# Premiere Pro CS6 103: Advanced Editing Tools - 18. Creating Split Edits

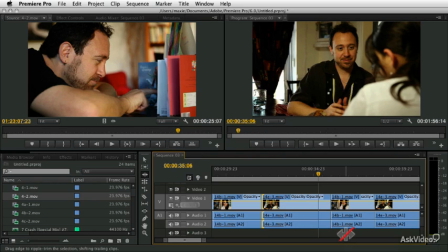one of the most important things in terms of making your edits effective, especially when you're dealing with dialogue sequences or action sequences or any time where you want to capture the audience's attention and hold their attention across the edit points, where you want your edit points to seem as invisible as possible,
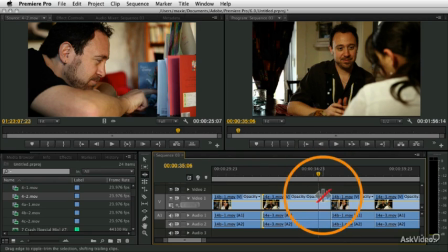one of the most powerful things you can do is what's called a split edit, where the audio and video change at a different point in time. So it's a very simple idea, but it's a very powerful result. And in this simple dialogue example, I can show you an example of what I'm talking
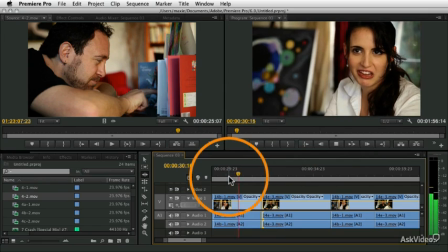about. So let me just play this little sequence here.
Thank you. It's the least I could do.
I mean, I thought we were going to go out. So right now, at this point in the edit, the woman says thank you.
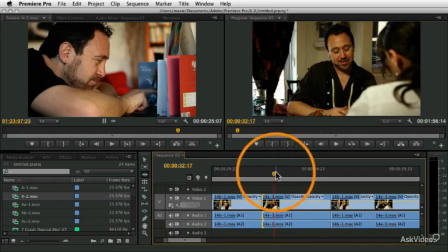And then there's a pause. And then we cut to the man just as he begins talking. Now, this is okay, but it's basically by cutting to him as he begins talking, we're basically telling the audience what's going to happen before it happens.
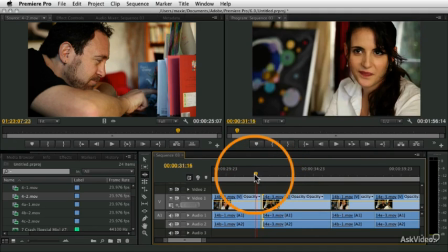And what would be a lot more engaging is if we start hearing him talk before we see his face.
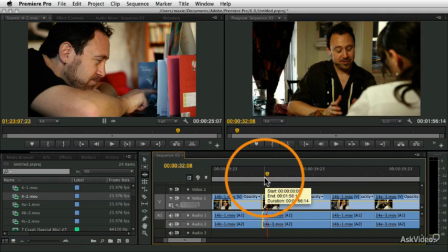And this can be done very easily, and there's a lot of different ways to do this. I'm going to show you probably the simplest, which is to simply use a roll edit.
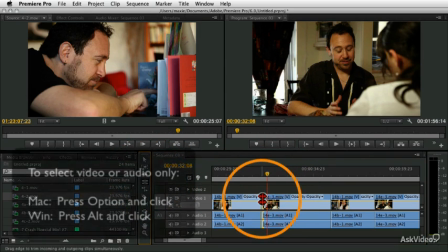So I'm going to select the roll tool, and I'm going to hold the option key to select just the video.
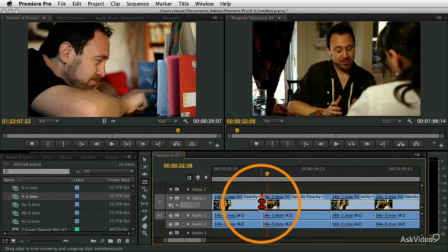Right, so now I've selected just the video, and I'm going to use my little extend edit.
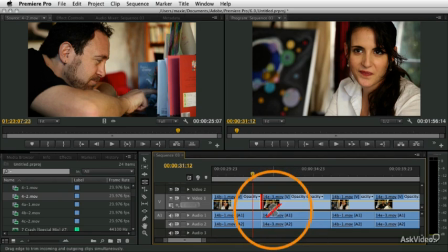You could, of course, drag this or use the keyboard shortcuts, but I'm going to play the playhead right until I want the edit to happen.
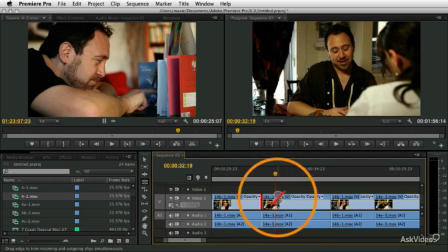It's the least I. Let's say right there, he's the least I, and that's where we're going to cut. I'm going to press the E key, and that rolls the edit. So now we're still looking at her face while he begins talking.
It's the least I could do. I mean, I thought we were going to go out,
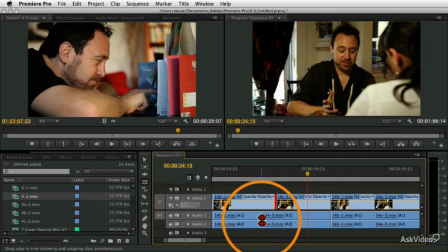but... And so that very simple change, that just little thing of making the audio cut before the video has a huge impact, makes the edit more dynamic, makes the scene more alive. It's a really simple and powerful tool, and there's one of the best things you can do to improve your editing.
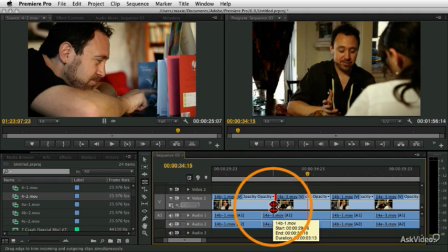And honestly, in most projects, in most cases, almost every single edit in the project should have some degree of a split like this. I tend to find that audio leads video, what we call an L cut, because it sort of looks like the letter L, is more common than the case where we do a J cut,
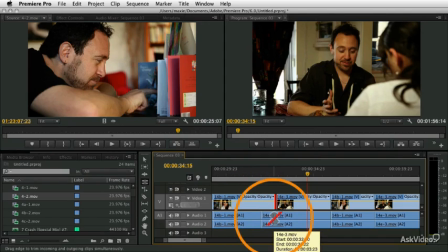where the video leads the audio. And to me, that's because, you know, in real life, we hear things often before we see them. You hear something, and then you want to turn your head to see what it is that you heard. And you're sort of simulating that experience here.
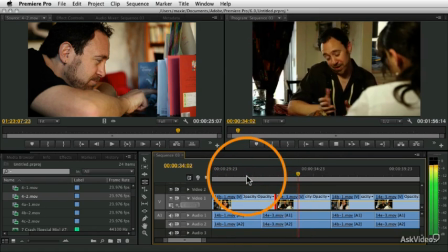We're watching, and we hear him talk, and then we turn our head or cut to the guy to see what he's saying.
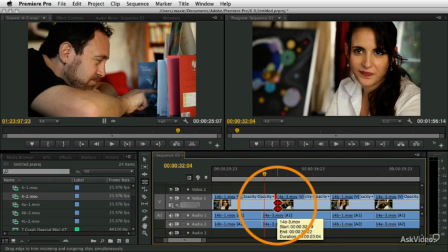So it's a really nice way to engage your audience subconsciously so that they're sort of engaging in with your story,
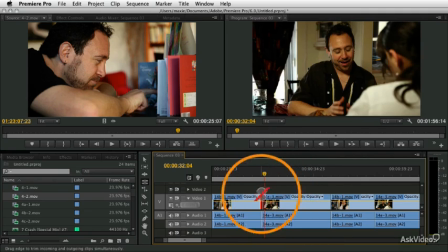sort of automatically, without you really having to do anything. I'm going to undo and show you a different way to do that, especially in this case where we have a little bit of spare time, right? So what we can do in this case is we can do one of those asymmetrical trims. So I'm going to take my ripple tool.
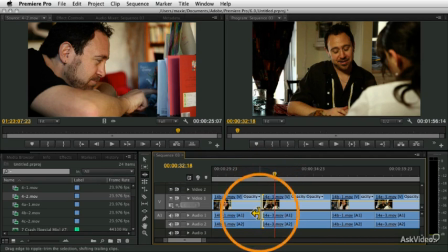I'm going to select the video as a ripple incoming and the audio as a ripple outcome. I'm going to press Shift and Option, and that's going to select just the audio or just the video. And you see now what we've got is those edits are going in different direction. And now as I edit, and I can drag, but it's a little confusing to do the dragging, right?
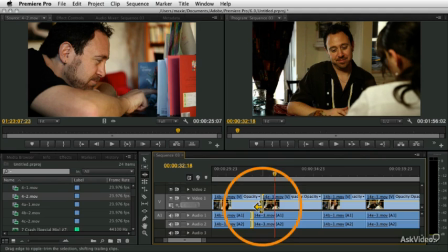You see what happens by drag. Basically, we're creating a split edit dynamically, and in this case, we're taking frames away from the previous clip.
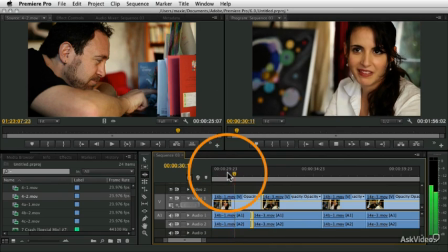So now we get the same result.
Thank you. It's the least I could do.
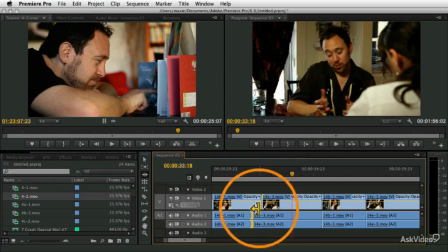I mean, I thought we were going to go out.
But in addition to just rolling the video, we also took away some frames. So here's before and then after. You see, what we did was we got the same result of a audio leads video split edit. But by using that asymmetrical trim, what we did was we essentially took away some of those frames of the first clip simultaneously.
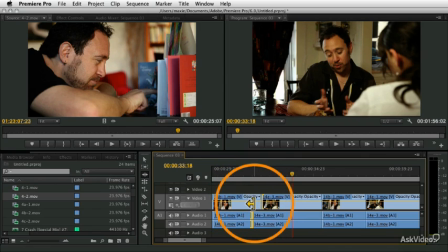So we did two things in one step. We both created an offset, created a split edit, and we also removed some of the frames from the first clip. So the two different ways of doing the same basic idea of doing a simple split edit where the audio and video appear at different times in your project.